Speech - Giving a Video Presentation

And if a voice is very tinny or very scratchy, or you can barely hear it because it's so overmodulated, then nobody's going to want to hear, nobody's going to want to listen, nobody's going to want to pay attention, and that's going to detract from your message because your audience will be thinking, good God, is that what he sounds like? Instead of following what you're saying. But framing matters. Framing creates comfort. Framing establishes a relationship with your viewer. Framing is a question of how are you presenting yourself to another human being. It's the same thing as when you are meeting someone, quite frankly. When you meet someone for the first time, let's say, maybe at a party or an event or whatever, you're used to engaging on a certain equilibrium.
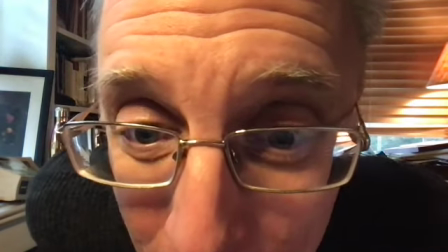[4:54]
Not necessarily right up front in front of them, because that's just way too close,
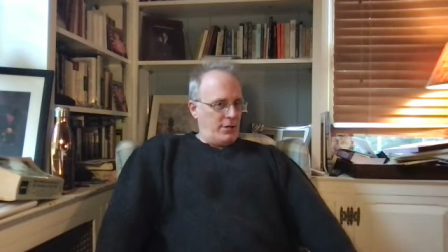[4:59]
but also not leaning back and telegraphing that, whoa, I'm kind of wary of you. You look scary. But you present yourself in an even-handed way, right up front, very close, but not too close, and in an engaged manner, perhaps leaning forward a little, like I am now. And the framing itself is fairly loose around me, but it's good for presentation. The the most frequent mistake with framing comes in people who just take their laptop, perhaps, or their whatever they're recording on, put it on a table, and then sit over it.
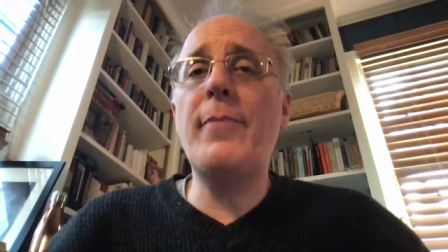[5:48]
Having a low angle shot gives you a really clear and disturbing view right up my nostrils, but also think about the positioning of this.
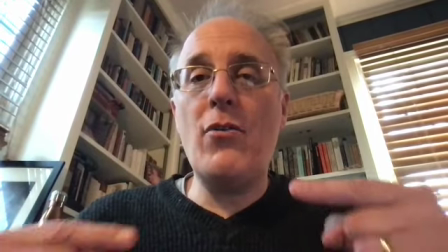[5:56]
You are literally looking down on your audience as you're speaking,
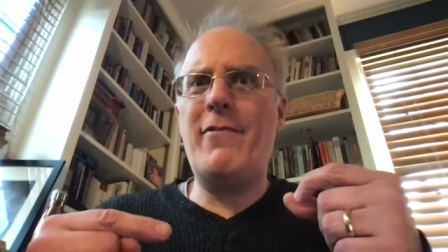[6:02]
and your audience is sitting there, and it's kind of imposing, kind of scary to see this
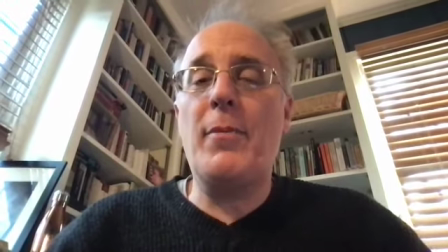[6:09]
figure looming over them. It's just very uncomfortable. So whenever possible, do not do this.
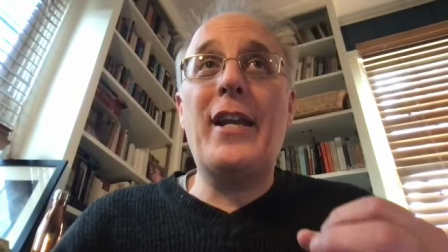[6:17]
This is scary. This is disturbing. This makes your audience just a little bit uncomfortable enough to unplug from what you're saying.
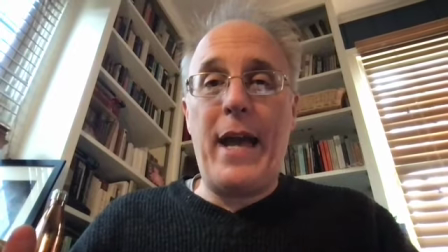[6:26]
And that's when you lose them. You're never getting them back. So whenever possible, put your camera, put your laptop, put whatever you're shooting on up a little higher at eye level so that we are engaging face to face. Nobody wants to be spoken down to. Nobody wants to feel weird. Nobody wants to have to make this mental leap as to how they are supposed to react to. You want to have maximum connection with your audience.
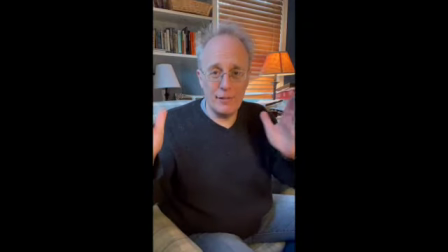[7:04]
The framing in a portrait mode will radically change how your image is received, how it's interpreted.
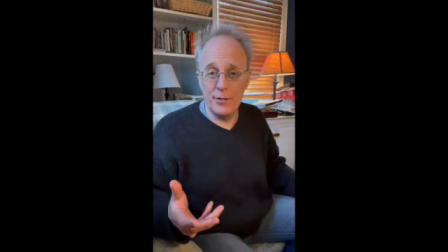[7:11]
Your audience is automatically going to have a different reaction to you. It's got, there are the lines.
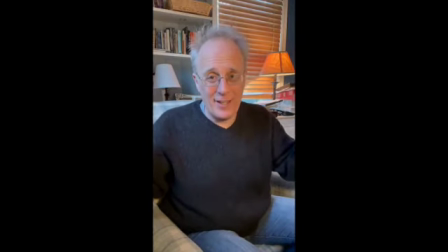[7:18]
It's too narrow so that there end up being lines on either side. It tends to stretch everything out.
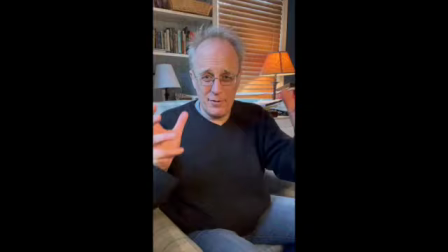[7:23]
And if you'd want to put a slide on there, you're going back and forth between these two different angles, and the slide will end up very small and it's very difficult to see.
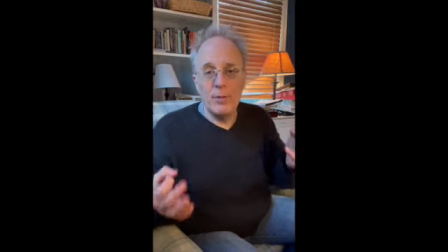[7:32]
And it's just not how the people who are evaluating you, your bosses and your professors,
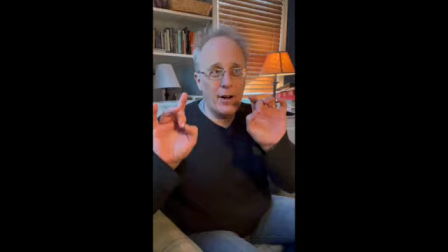[7:39]
it's not how they are perceived, or it's not how they are comfortable perceiving information.
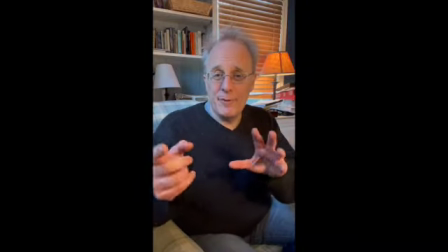[7:46]
This might change, it probably will change over time, but if you have this portrait mode, it's just not professional.